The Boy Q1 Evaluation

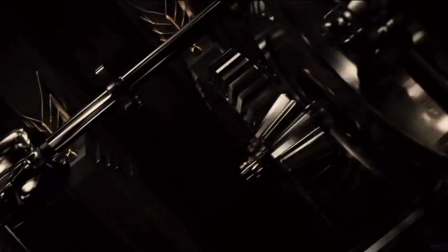(0:00)
I'm Christian Chetwood, the producer of The Boy, and I am going to answer the following question.
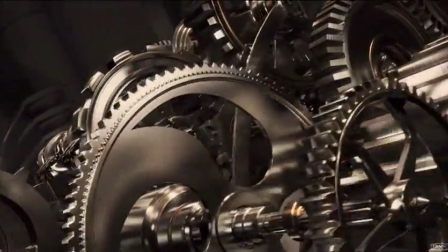(0:03)
In what ways does your media product use, develop or challenge forms and conventions of real media products?
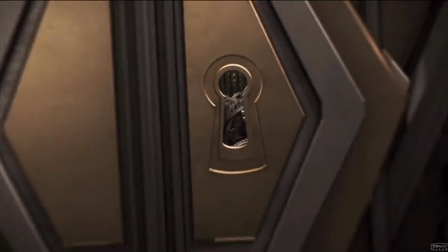(0:10)
The main conventions of a short film are simple but effective, using a small cast, few locations and little dialogue,
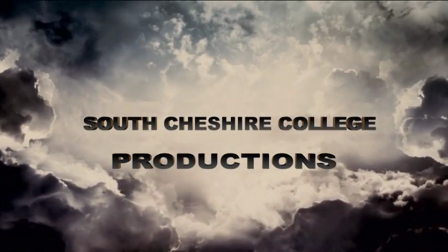(0:17)
combining with storytelling through a wide range of camera shots to show change in narrative.
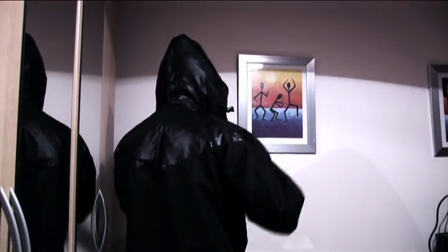(0:22)
The first convention used to make a Hollywood film is continuity editing.
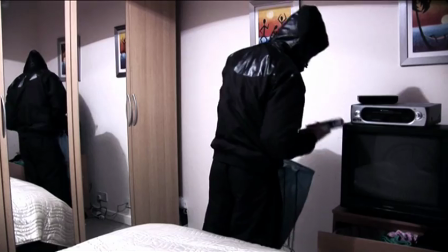(0:29)
Continuity is the most important, as without it, each scene in the film would jump and possibly seem confusing to the audience,
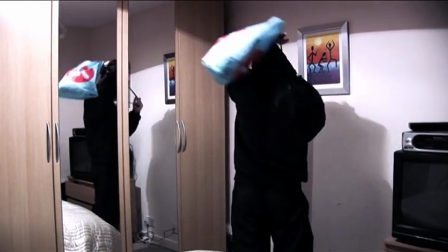(0:35)
with props in the wrong position, and so the story would not be put across in the right way.
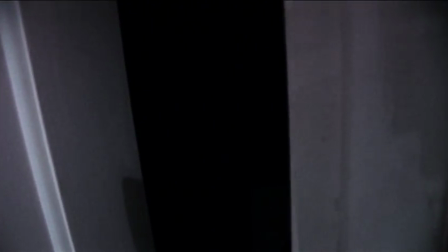(0:41)
In the very first scene of our film, we undertook this convention both in production and editing, illustrating the boy getting ready and leaving the house.
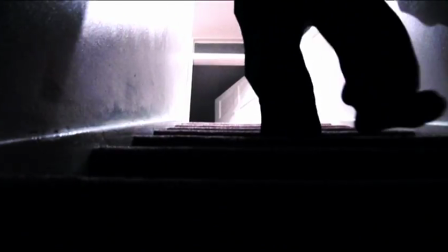(0:50)
This was done as each camera shot taken showed the same actions being repeated until the actor left the frame,
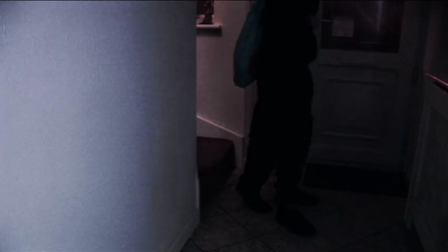(0:56)
and a script supervisor was put in place to make sure that all props objects were in the right place that they were supposed to be.
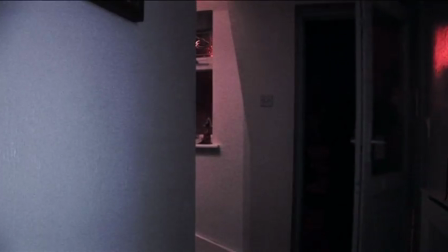(1:03)
However, to create an air of suspense when editing the shots together,
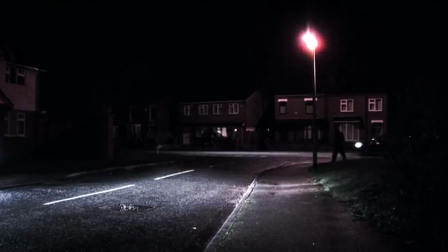(1:07)
we created a montage to bring in fast pace and to make the actions of the boy seem suspicious to the audience, as he was putting cans of spray paint inside his bag.
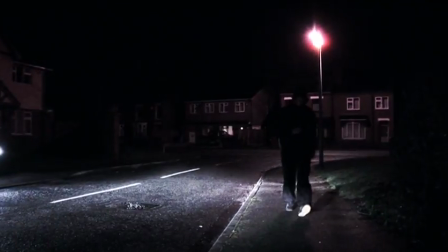(1:18)
The cast that we have selected are a trio of Liam Fryer, Josh Fyvie and Nikki Hart.
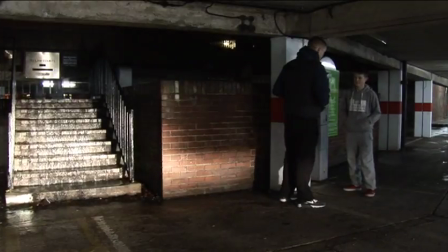(1:24)
As a group, they successfully portray the stereotype of how the young generation is perceived today. The cast help to tell the story, as when Josh and Nikki are introduced, they are waiting for the boy in an undercover car park,
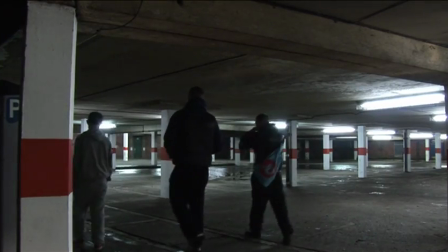(1:37)
suggesting that they are intimidating figures leading him astray. This is also supported as a hand of encouragement is tapped on the boy's back.
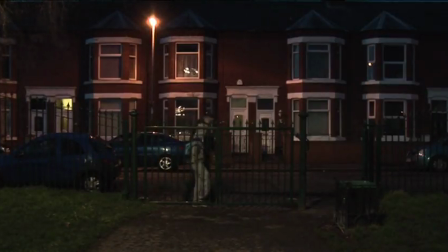(1:45)
To develop our use of real media convention in the production, we also followed the use of little dialogue and locations.
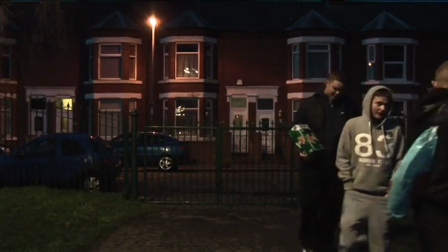(1:53)
We did this by deciding to break the film up into 6 different scenes and keeping it simple to understand by selecting 3 main locations.
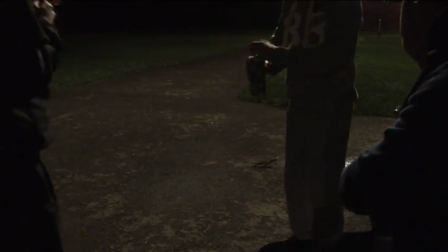(2:00)
These are built up of a director's house, the home of the boy, Westminster Street Park and undercover car park in Crewe.
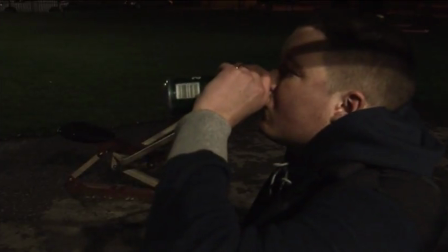(2:09)
All of these locations provide natural atmosphere and background noise,
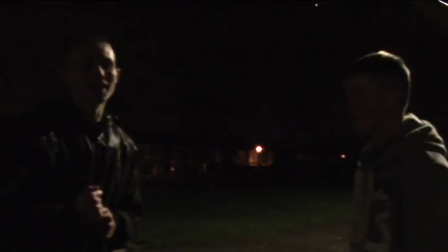(2:14)
adding to the effectiveness of diegetic sound, particularly of the traffic in the streets and the echo caused by the undercover car park.
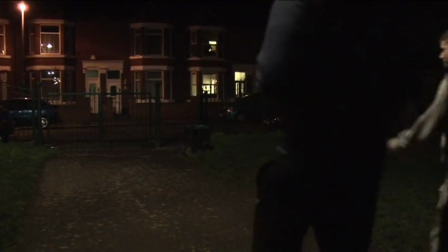(2:23)
To add to this, the location contributed to representation,
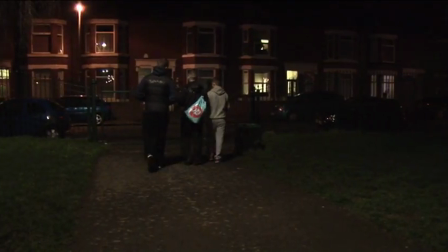(2:26)
as the park and car park were both quite run down and dirty, going hand in hand with the urban theme of the film.
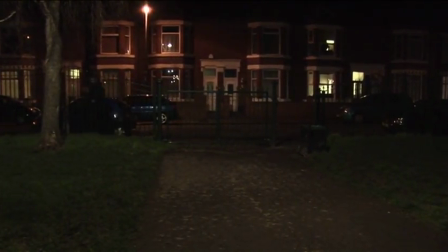(2:34)
In terms of dialogue, our script was very short with only 3 lines spoken, and in doing this, it helped to keep our film short.
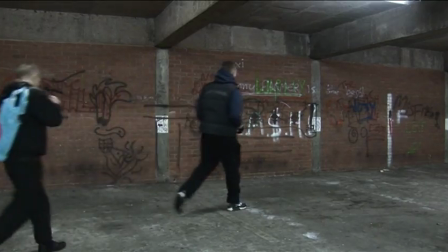(2:43)
Long areas of speech in the film would mean that more time was taken up from the storytelling,
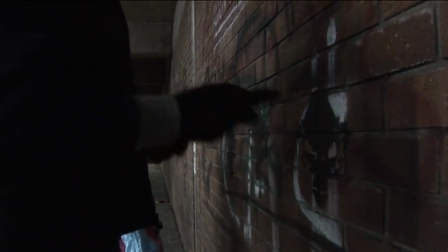(2:49)
and as a result of doing this, kept our film within the 5-minute boundary and made it easy to follow.
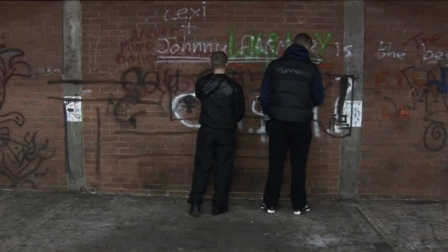(2:57)
We were careful to choose the wording of these lines to match the representation that we were portraying,
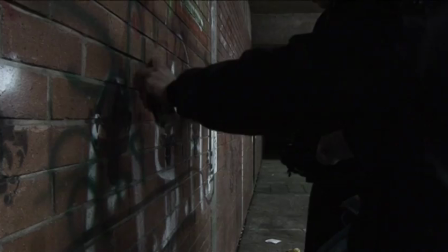(3:04)
making them typical of the terms that young people are seen to use today.
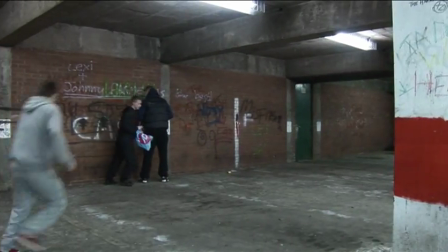(3:08)
For example, using the terms like man in the park scene when the boys realise that there isn't any beer left,
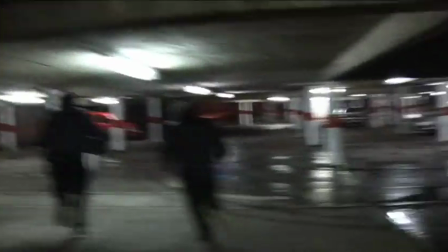(3:15)
and 5-0 as a slang term for the police when the boys are being chased.
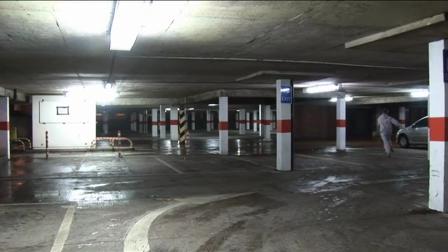(3:21)
Within the scene of graffiti, the true narrative of the film is exposed, as a rush of action is introduced.
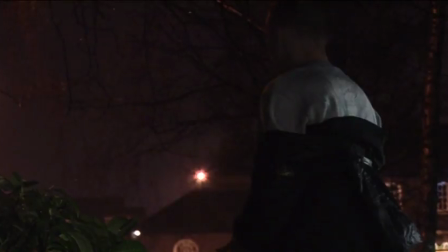(3:27)
To implement this, we exercised the conventions of camera use and editing to create the effect that we wanted.
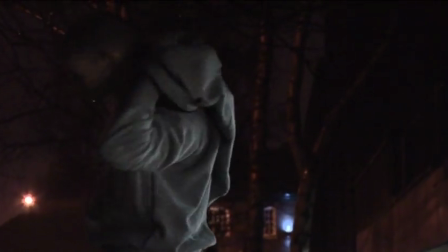(3:32)
For example, we utilised handheld camera shots with montage and fast-paced editing to give a sense of panic and chaos as the boys are trying to escape from the police,
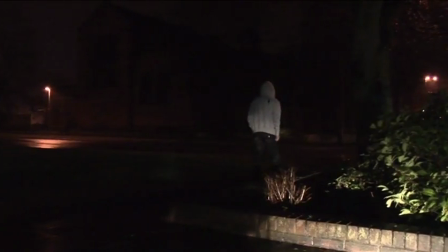(3:41)
making the audience feel like they are within the action. These types of editing and camera shots are very characteristic of action films.
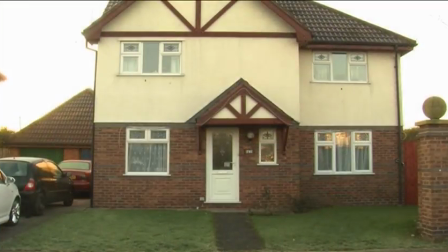(3:50)
Another product that we created was a radio trailer and a magazine review. Both of these media show what the film is about, the age rating, who it was produced by, and the cast.
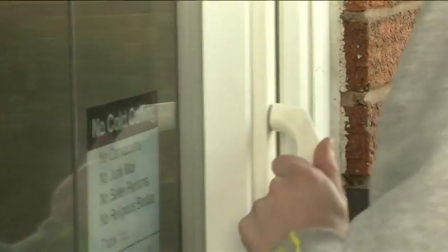(4:01)
However, magazine reviews mainly show the writer's point of view, and instead of persuading you to watch it, explain why you should or should not.